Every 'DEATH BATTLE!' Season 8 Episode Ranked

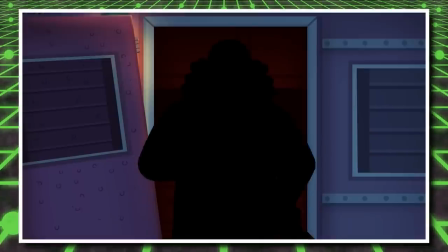And then we actually get a pretty touching reunion between Boomstick and his mom,
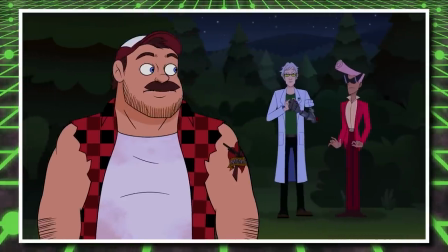and a nice lesson about how it's okay if things don't turn out the way you expect, and sometimes the best things in life are right in front of you,
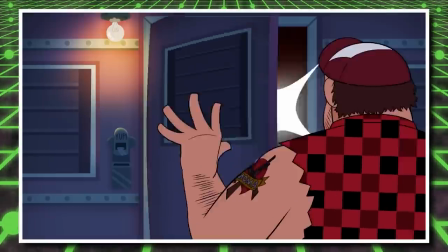aka found family. Profound morals are at best a rarity in death battle, so I thought this was really sweet and touching.
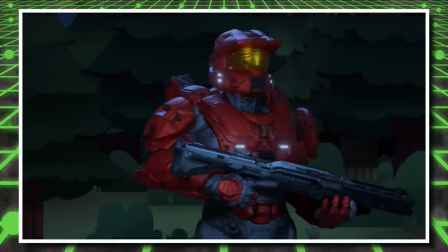And then we end on one last joke where Sarge is just so conveniently a few feet away and ponders if he has a son, even though 5 seasons ago they implied he did.
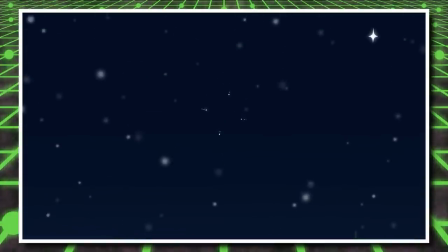Epic retcon, I guess. Yeah, I said this episode was good, but it's also a mess.
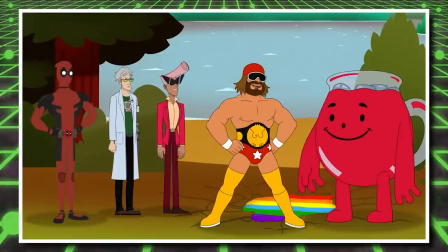The good stuff is good.
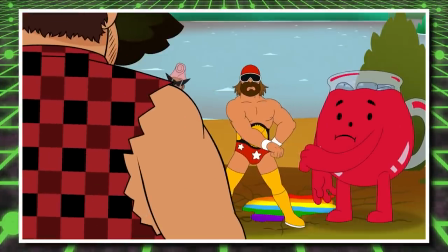And ultimately, I respect them tying a knot to the stupid Boomstick Dad arc, I guess, and holding their word about not making another Boomstick Dad joke again.
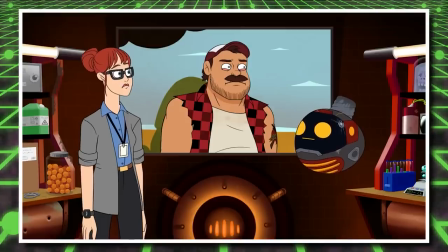It has pretty solid writing and animation too.
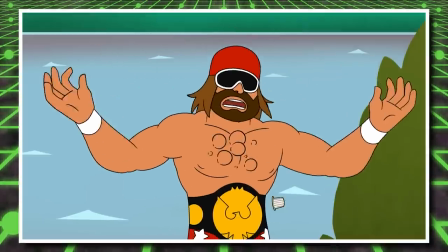However, all the baggage surrounding this episode and the fact an episode that would have been a great standalone episode is shackled by the Boomstick Dad joke nightmare scenario,
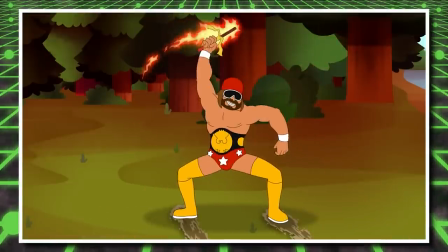disappointment of the season, hands down. It's not the episode's fault, but sometimes things just are the way they are.
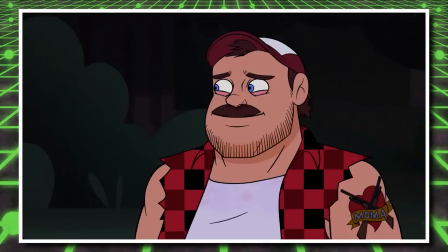Okay, anything else? Oh, I just now noticed Boomstick's MoMA tattoo.
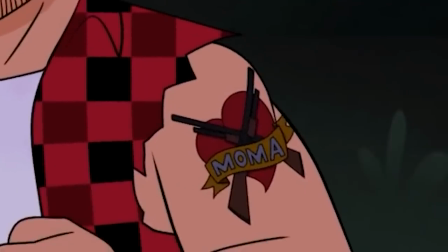I'm more of a Guggenheim kind of guy, but I respect it.
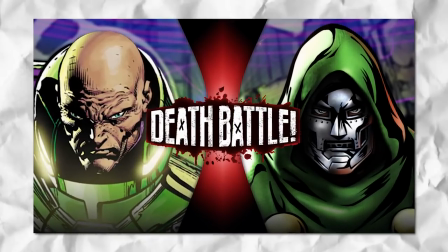Look, it's not that I'm too lazy to write an introduction to peak masterpiece cinema Lex Luthor versus Dr. Doom,
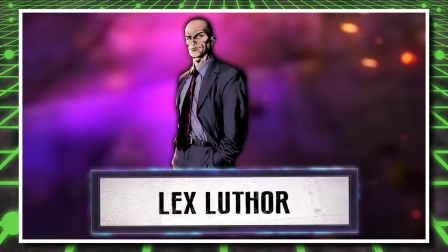but rather it's so peak and so masterpiece and so cinema that it needs no introduction.
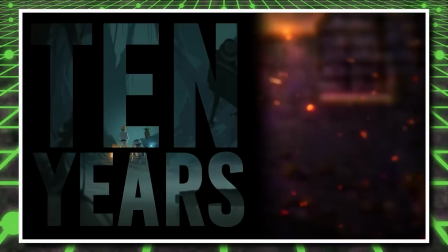I haven't even wrote the YouTube description yet and I already know I'm gonna reference it. For real, when Dr. Doom was teased to be one of the combatants of season 8, I was stoked.
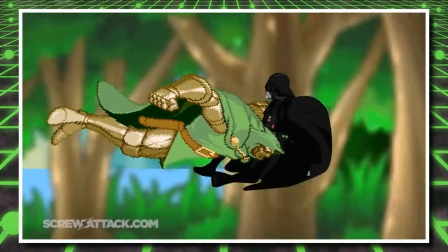I love Dr. Doom and thought his first episode was so mid and did next to nothing to show how absolutely sick he is.
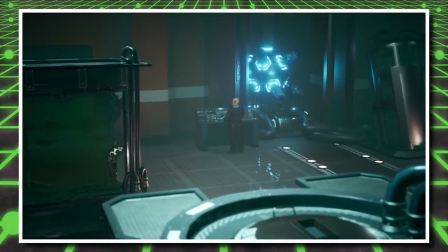And then they pit him against Lex Luthor and like, I was flipping mad and pissed and upset when this was announced, and at first I thought the episode was absolutely mid.
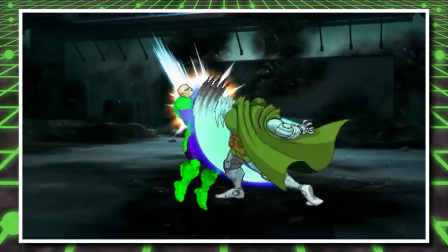Of course, I've mellowed out, and after its time has passed, I can say that my opinion of this episode has improved. It's one spot higher than I originally planned.
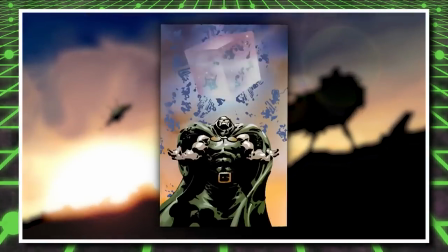It goes without saying that the editing and the analysis is godlike. Dare I say, a little too godlike?
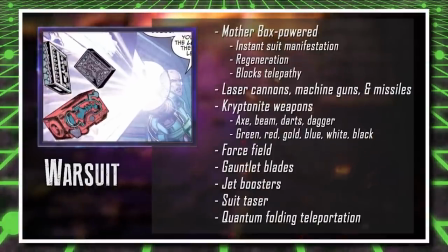All the bright, glowy effects and keyframing and sound effects are so good, it's honestly a little abrasive.
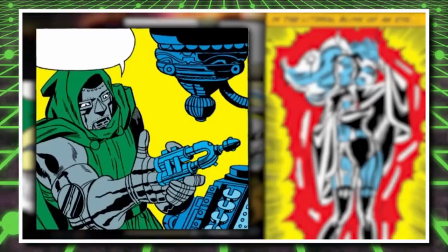Like, it kind of distracts from the commentary a little bit. Then again, is that really a bad thing when the actual discussion is like, eh?
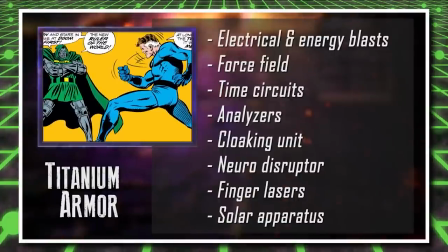Lex's analysis at least brought up new stuff. Doom's was like mostly the same, so there really wasn't much I got out of the actual character discussion.
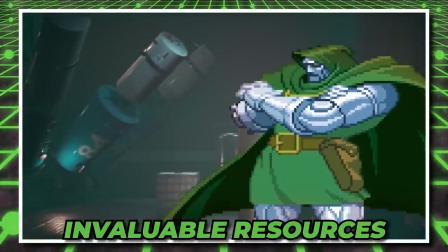Now for the fight.
Your company has invaluable resources for the people of Latveria.
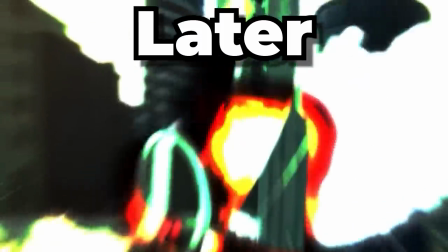I will be seizing them.
It's fine and dandy.
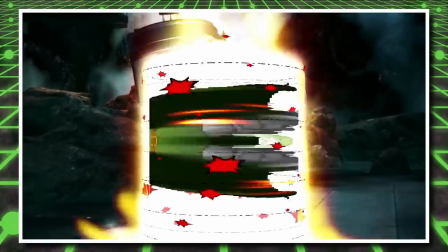It's got decent choreography. They use most of their funky gadgets. Like, it's not like I'm left wanting for more.
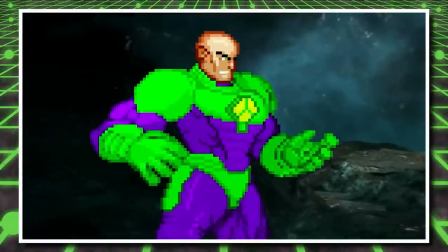It's that I'm left kind of wanting to go to the next episode. Both Lex and Doom stopped the fighting a lot to explain their abilities that we just learned about.
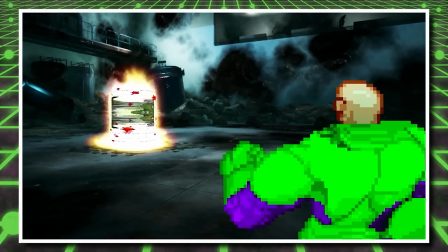On one hand, yes, it's in character with their gigantic cocks and egos. On the other hand, I don't care.
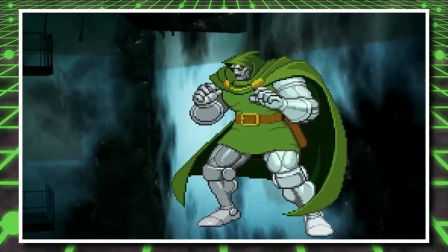It just pads the runtime more than anything else. As for any other standout moments I can think of, positive.
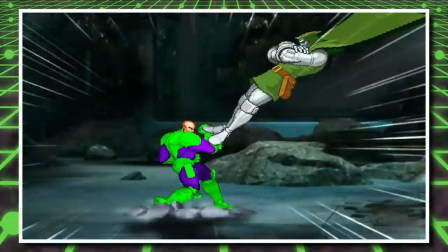I like that they reference the foot dive combo and take it further by having Doom do a Marvel vs. Capcom combo and then get severely punished for whiffing.
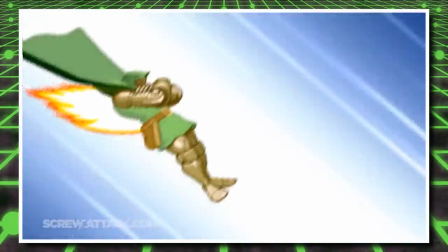If they were gonna reference the foot dive again, go all out with it and then just one measly kick, and yeah, I'm really glad they did.
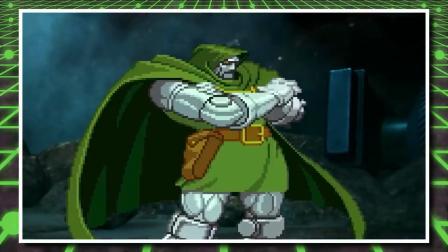Negative. Why is Dr. Goddamn Doom so befuddled over Lex having a backup suit?
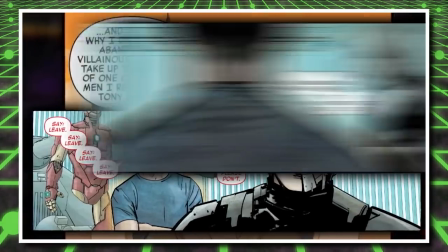He is more than aware of Iron Man's existence, even took the mantle. So like, positive.
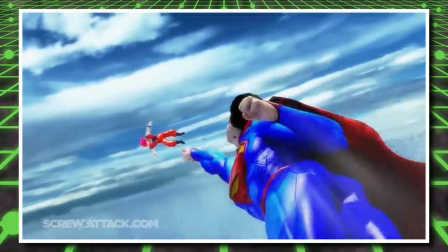They also do the Man of Steel / Injustice 2 Super / Goku vs. Superman 2 / Dear God, they use a sequence everywhere, don't they?
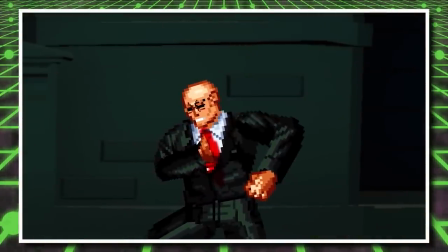But it was pretty cool. Negative. This.
You're not in Dorkly, you're dead.
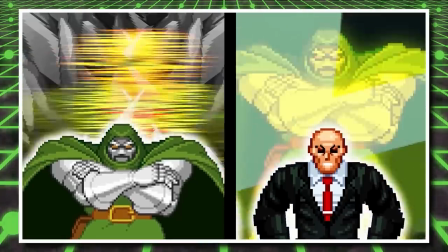Positive. Aside from that, the death is good. Doom using the mind transfer to stab Lex with his own hand and switch back is at least a big brain play.
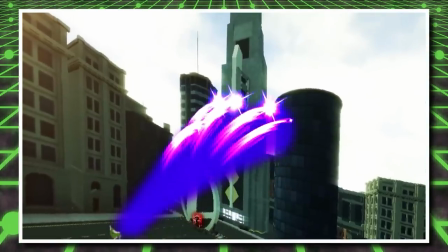And pinning Lex to the rebar and exploding him in that whole building was pretty cool. Negative.
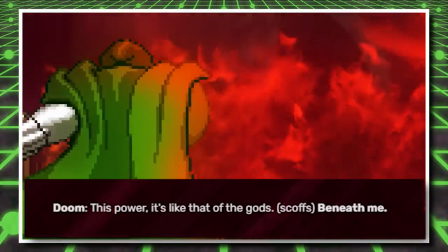This last line referencing one of Doom's most iconic quotes was so phoned in, I nearly peed.
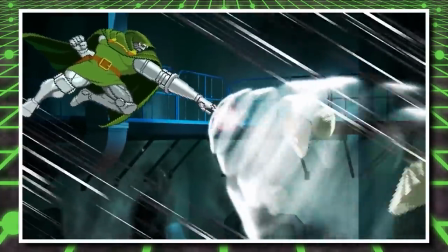So yeah. Now it's Lex versus Doom. I don't know what you expected me to say about it. It happened and we all got to deal with it.
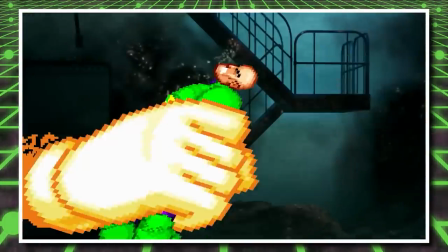At least it just goes in one ear and out the other, as opposed to having so much baggage that I just want to end my life.
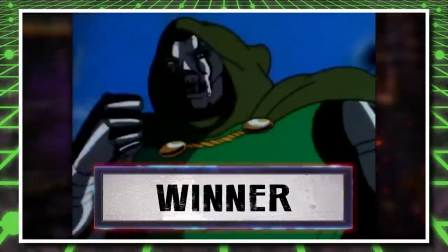So props to Lex versus Doom for doing that.
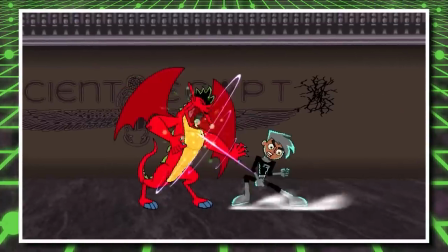So Death Battle Season 7, great time to be alive, yes.